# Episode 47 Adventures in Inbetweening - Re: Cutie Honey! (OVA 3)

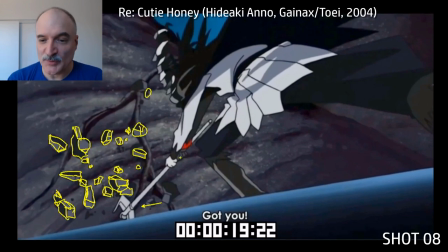8:12 camera shake up and down there debris all we see is the results of the
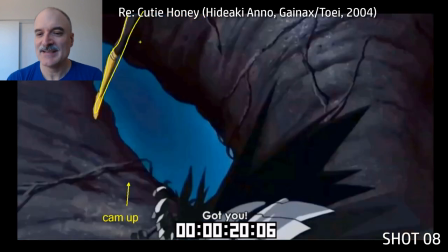8:16 impact we don't actually see the impact and then we're gonna pan the camera up
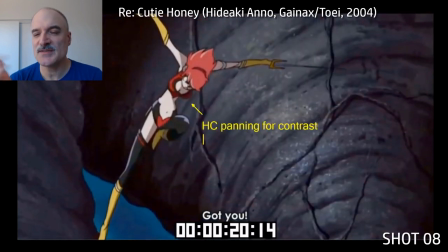8:21 really quickly stretched and distorted look at this just such a strong pose this is just a held cell and it's just panning against the
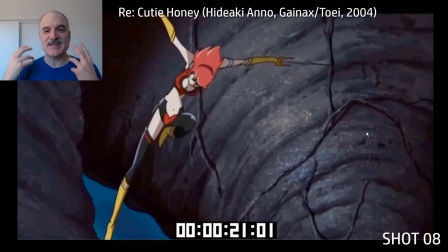8:30 background and because that pose is so strong you don't even need to animate it just that one frame is all you need.
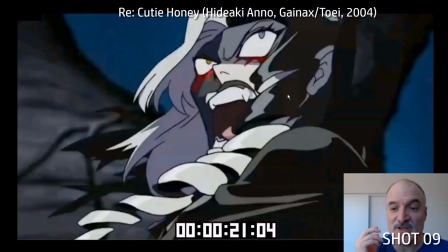8:36 Just a general principle. When you have great posing, you can do less animation. And now the villain is like, what?
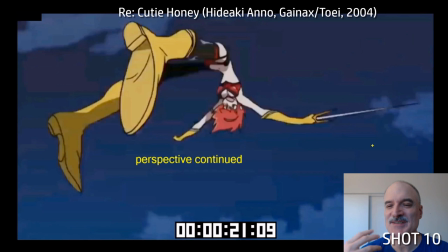8:45 And it makes the villain feel kind of defeated and not very smart that the audience already knows something that the villain doesn't know yet.
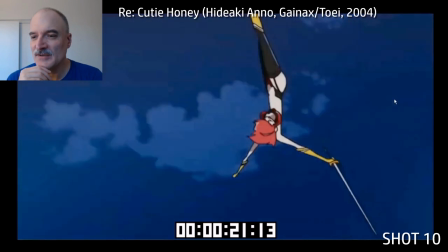8:52 Extreme perspective in the tenth shot here. Cutie Honey's looking calm, cool, and collected, but no.
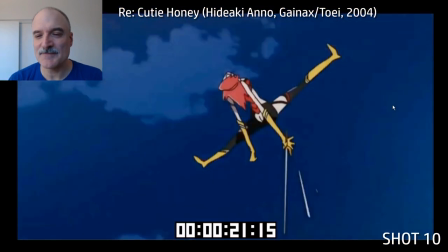8:59 She's a little bit of a goofy character. Now's the time for comedy. Just really play that up.
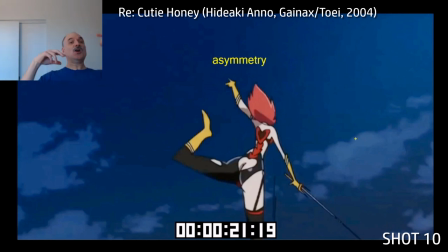9:04 Don't go too far with the look. Oh look how strong he is. Like whoa a little bit out of control. Get some asymmetry.
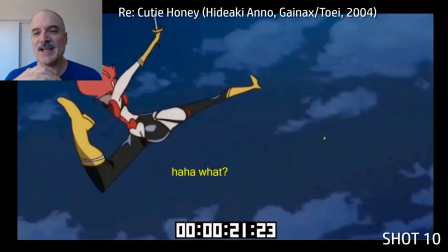9:10 Now she's popping over to screen left here. Kicking up the legs.
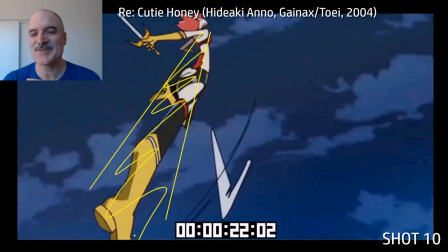9:13 Look at the again the extreme perspective here on the screen left compared to screen right.
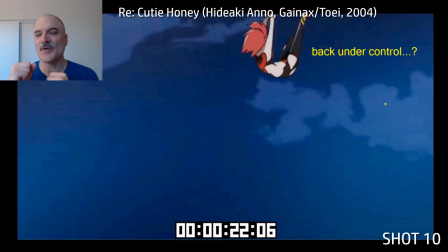9:19 Now she's flipping around. It looks like oh she might be back under control. And of course she's not.
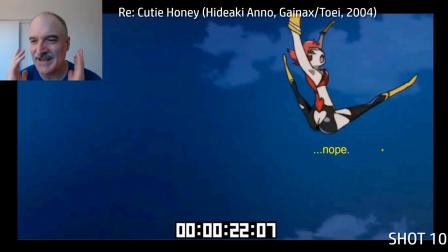9:25 No she's not under control at all. She's just being a goofball, and it's just this animation is...
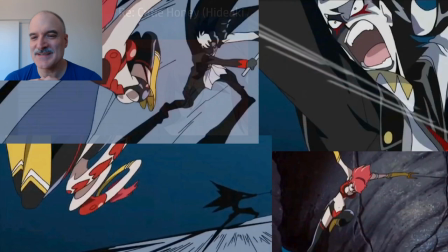9:32 I only found it recently, and it was something that I didn't even know existed.
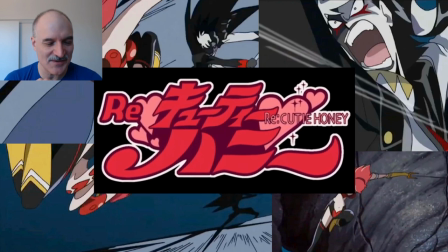9:38 It was done in 2004,
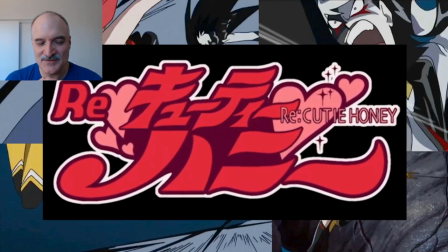9:40 directed by Hideki Anno and Gainaxen Toei, but it's got wonderful animation, wonderful creativity.
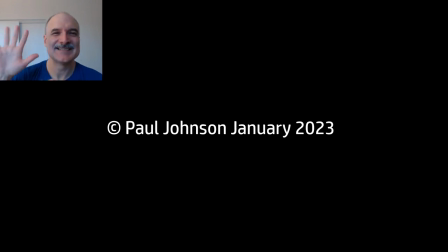9:47 Thanks. See you next time.